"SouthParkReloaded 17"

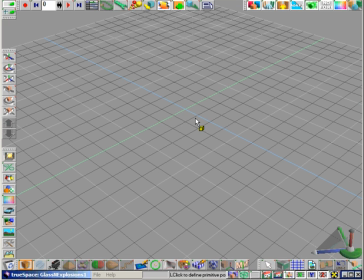(0:00)
Here I'll be showing you how to create the effect of flying glass, as well as simple explosions, as seen in South Park Reloaded. All the shards of glass and debris that you saw in the video started out as cubes. In order to turn the simple cube into a shard of glass, we're going to use the point edit tools.
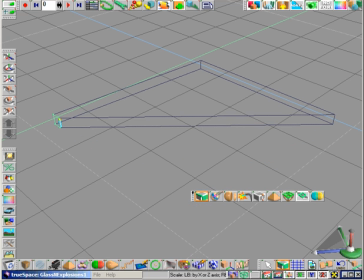(0:14)
Select one of the faces of the cube and bring it down to a very small size. This effectively turns our cube into a triangle. Now that we have our basic shape, let's give it a transparent green tint. Bring up the material editor.
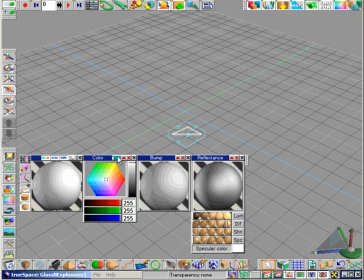(0:30)
Clicking on the transparency button in the color shader like this shows the amount of transparency in the current color. For example, we're going to set it to 33%, but feel free to experiment around and find a percentage that you like.
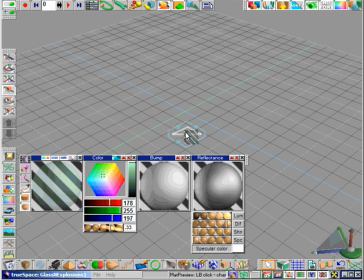(0:42)
Once we have a nice green color, we drag it over to our shape to color it, and now we switch to one of the semi-transparent views.
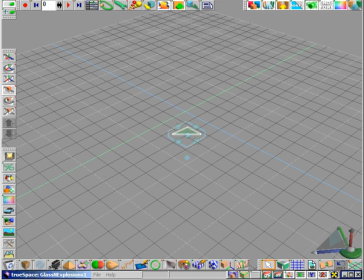(0:53)
Now it's time to make copies of our shape. In order to form a group of glass shards, simply make several copies and position them all around like this. Make enough so that the effect looks nice in your scene, but remember, too many shards unnecessarily increases the polygon count.
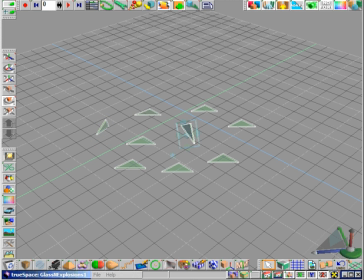(1:08)
When you have enough, rotate each one of the copies to a random angle, making sure that no two shards are at a similar angle. This gives a nice random effect to our glass. When you're done with the rotating and positioning, all you have to do is glue them all together and form one object using the Glue as Siblings tool.
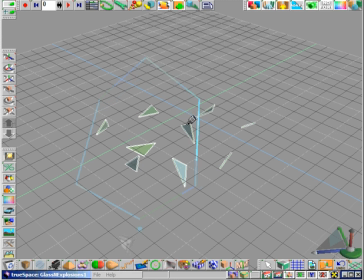(1:28)
This way, it'll be much easier to animate them as a whole. Before animating an object, always be sure that the axes are where you want them and that their rotation has been normalized. This may avoid problems later on in the animation process. Now we're going to animate our glass by changing the current frame number in the upper left-hand corner.
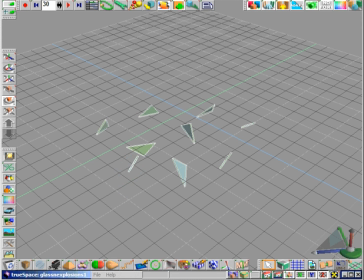(1:46)
I'll set it to 30 and then change the rotation of each of the shards. The beauty of animating in TrueSpace is that you don't ever have to worry about animating each and every frame individually. TrueSpace will interpolate the frames in between your keyframes to give your animation a nice smooth movement.
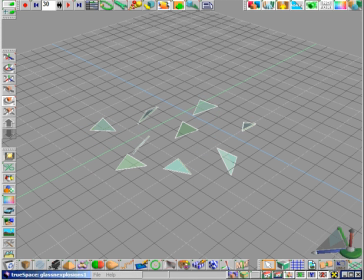(2:06)
In addition to rotating each shard, we're also going to take the entire group and move it upwards slightly. Also, we're going to increase its size a little like this. We're going to also go back to the first frame, and then we're going to move it down a little, as well as shrink its size.
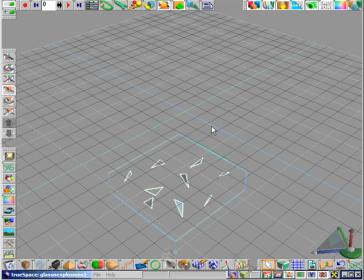(2:26)
This will give the effect that the glass is blowing outwards in all directions from one point. Clicking play, we see the shards rotate and increase in size all at the same time as they move upwards. To create a denser field of shards of glass, simply make copies of the object. When you make a copy of an animated object, the animation is copied along with it.
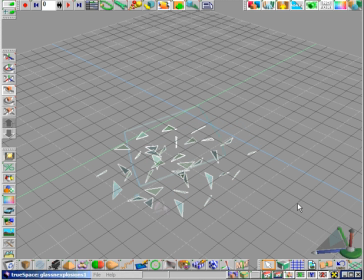(2:45)
We're going to take advantage of this feature and modify each one of the new copies at both frames 0 and 30. The individual rotation of the shards stays the same, but since they're all in different positions, it's hard to notice.
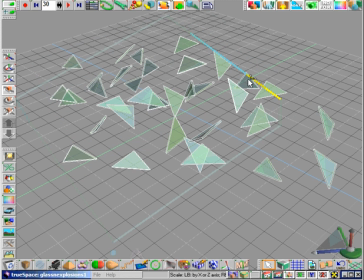(3:00)
Once they've all been rotated and moved to different positions, we click play now, and we see we have a dense field of glass exploding in all directions. Glass moving by itself is a bit boring, so in order to spruce things up a bit, we need something else. Let's add an exploding fireball to this glass.
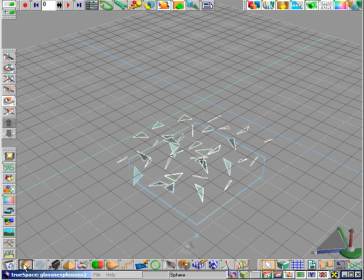(3:19)
To do this, we create a simple sphere, and then we bring up the material editor.
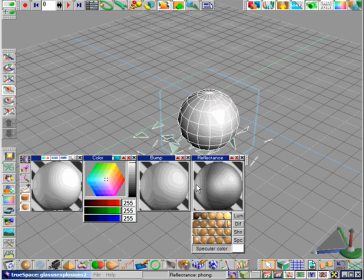(3:26)
Now, we want to use a texture map on this sphere to make it seem like a fireball. So we right-click on the color shader to bring out all the available shaders.
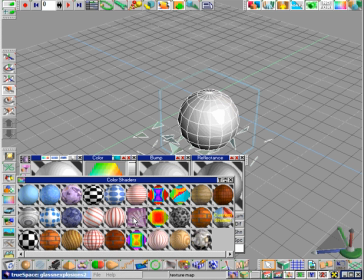(3:34)
TrueSpace includes a massive amount of shaders that can be used to create practically any effect. Here we use a texture map.
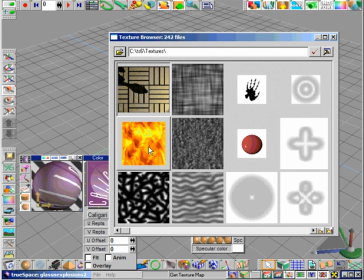(3:40)
Simply left-click here to bring up a menu where you can select your texture. This fire texture seems to be a good match, so we drop it in like this.
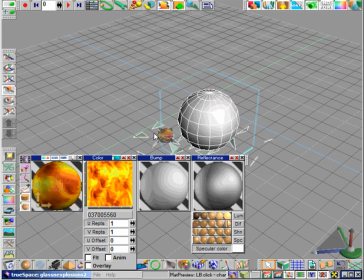(3:48)
We now color our sphere, and we once again bring out the transparency menu.
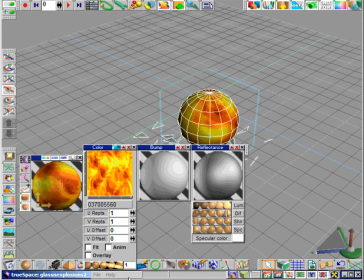(3:53)
In this case, I'm going to set it to 66% transparency, but remember to always play around with it to find a setting you personally prefer.
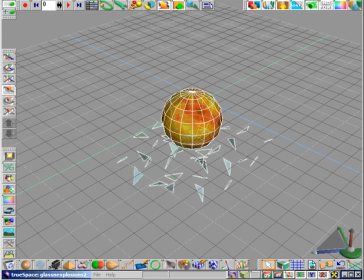(4:02)
Now that we have our fireball, we need to position it down there with the glass.